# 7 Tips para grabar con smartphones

Bienvenidos, esto es Sonido Cámara Acción, el playlist del Centro de Medios Audiovisuales del Politécnico Gran Colombiano. Hoy te queremos dar 7 recomendaciones para grabar con tu smartphone.
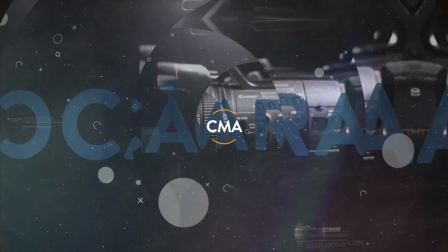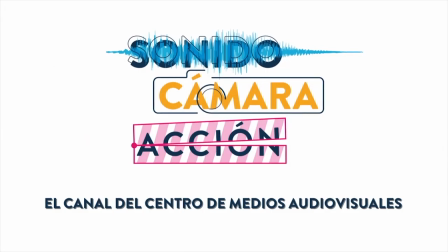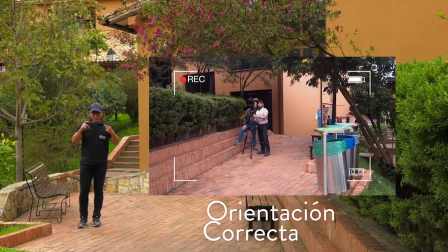[0:18]
La primera recomendación que te quiero dar es la orientación de tu celular. En horizontal se encuentran la mayoría de pantallas en las cuales vas a reproducir tus videos.
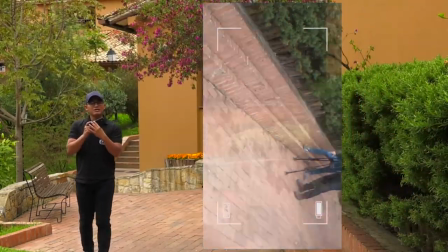[0:26]
Ahora, si vas a grabar para redes sociales, vertical es la posición más común. Para evitar una imagen distorsionada, borrosa o temblorosa, debes mantener tu celular lo más estable posible durante la grabación.
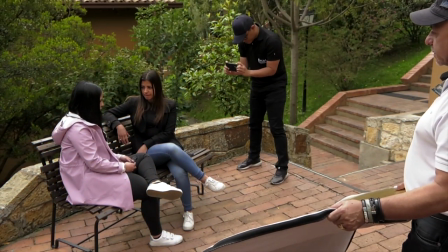[0:37]
La clave es asegurar el smartphone con ambas manos y juntar los codos a tu cuerpo.
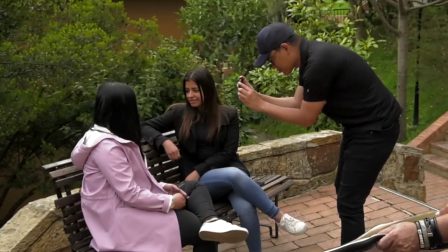[0:41]
Además, en lugar de usar los brazos para mover el smartphone, utiliza todo tu cuerpo para realizar pequeños movimientos y rotaciones. Dependiendo del video que estés realizando, quizás debas grabar algunos pequeños videos que te van a servir como apoyos.
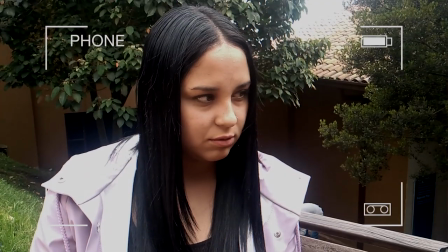[0:53]
Después de grabar el plano general de toda la escena, puedes centrarte en pequeños detalles. Esto creará un video más dinámico y atractivo. A menos que tengas un celular con doble objetivo o accesorios para cámara, evita el zoom digital a toda costa.
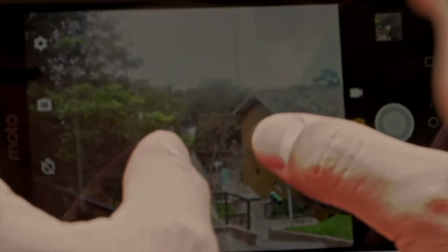[1:05]
La mayoría de smartphones utilizan zoom digital en lugar de óptico. Cuando usas el zoom, solo estás ampliando la imagen y aumentando su pixelación.
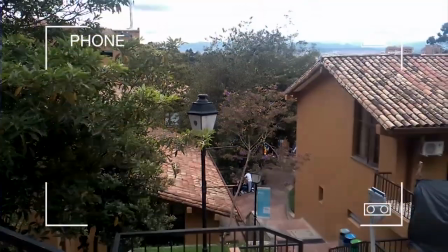[1:13]
En otras palabras, si te acercas a lo que estás filmando, garantizas menor ruido digital y mejor calidad de imagen. Una manera de que tus tomas generen una fuerte impresión en los espectadores es aplicando unas reglas básicas de composición.
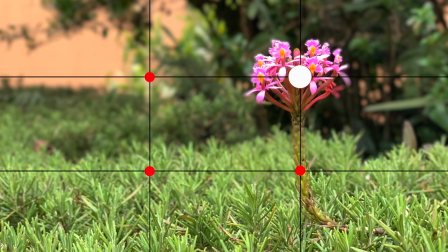[1:25]
La regla de los tercios es una forma de composición para ordenar objetos dentro de la imagen.
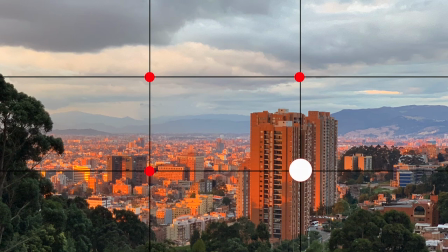[1:30]
Esta regla divide una imagen en 9 partes diferentes, 2 líneas horizontales y 2 líneas verticales.
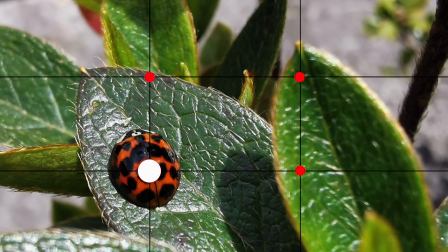[1:35]
Se recomienda utilizar los puntos de la intersección de estas líneas para distribuir los objetos de la escena. La iluminación tiene un impacto importante en los videos de smartphone, ya que estas cámaras tienen unos lentes y sensores más pequeños.
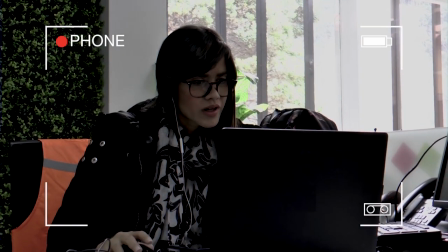[1:47]
Aquí algunos consejos para ayudarte. A menos que quieras un estilo más oscuro y dramático, debes grabar en áreas uniformemente iluminadas.
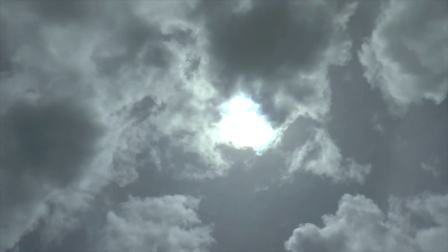[1:54]
Evita grabar con sombras duras. También debes evitar apuntar la cámara directamente a fuentes de luz, evitando así reflejos en la lente o una imagen sobreexpuesta.
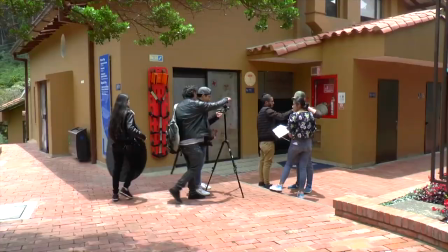[2:03]
Por último, cuando estés al aire libre, intenta filmar en un corto periodo de tiempo, ya que la luz cambia con el tiempo, y evita filmar al mediodía, las sombras son más fuertes. Para evitar que tu teléfono inteligente siga ajustando automáticamente la exposición y el enfoque, debes pasarte al modo manual. Espero que estos consejos sean de gran ayuda para tus trabajos audiovisuales. Espera más videos como estos de Grabando con Smartphone aquí en Sonido Cámara Acción, el canal del Centro de Medios Audiovisuales del Politécnico Gran Colombiano. Nos vemos en otra ocasión. Chao.
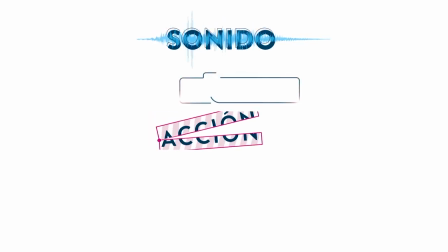[2:33]
Los invitamos a seguir viendo Sonido Cámara Acción, el playlist del Centro de Medios Audiovisuales del Politécnico Gran Colombiano.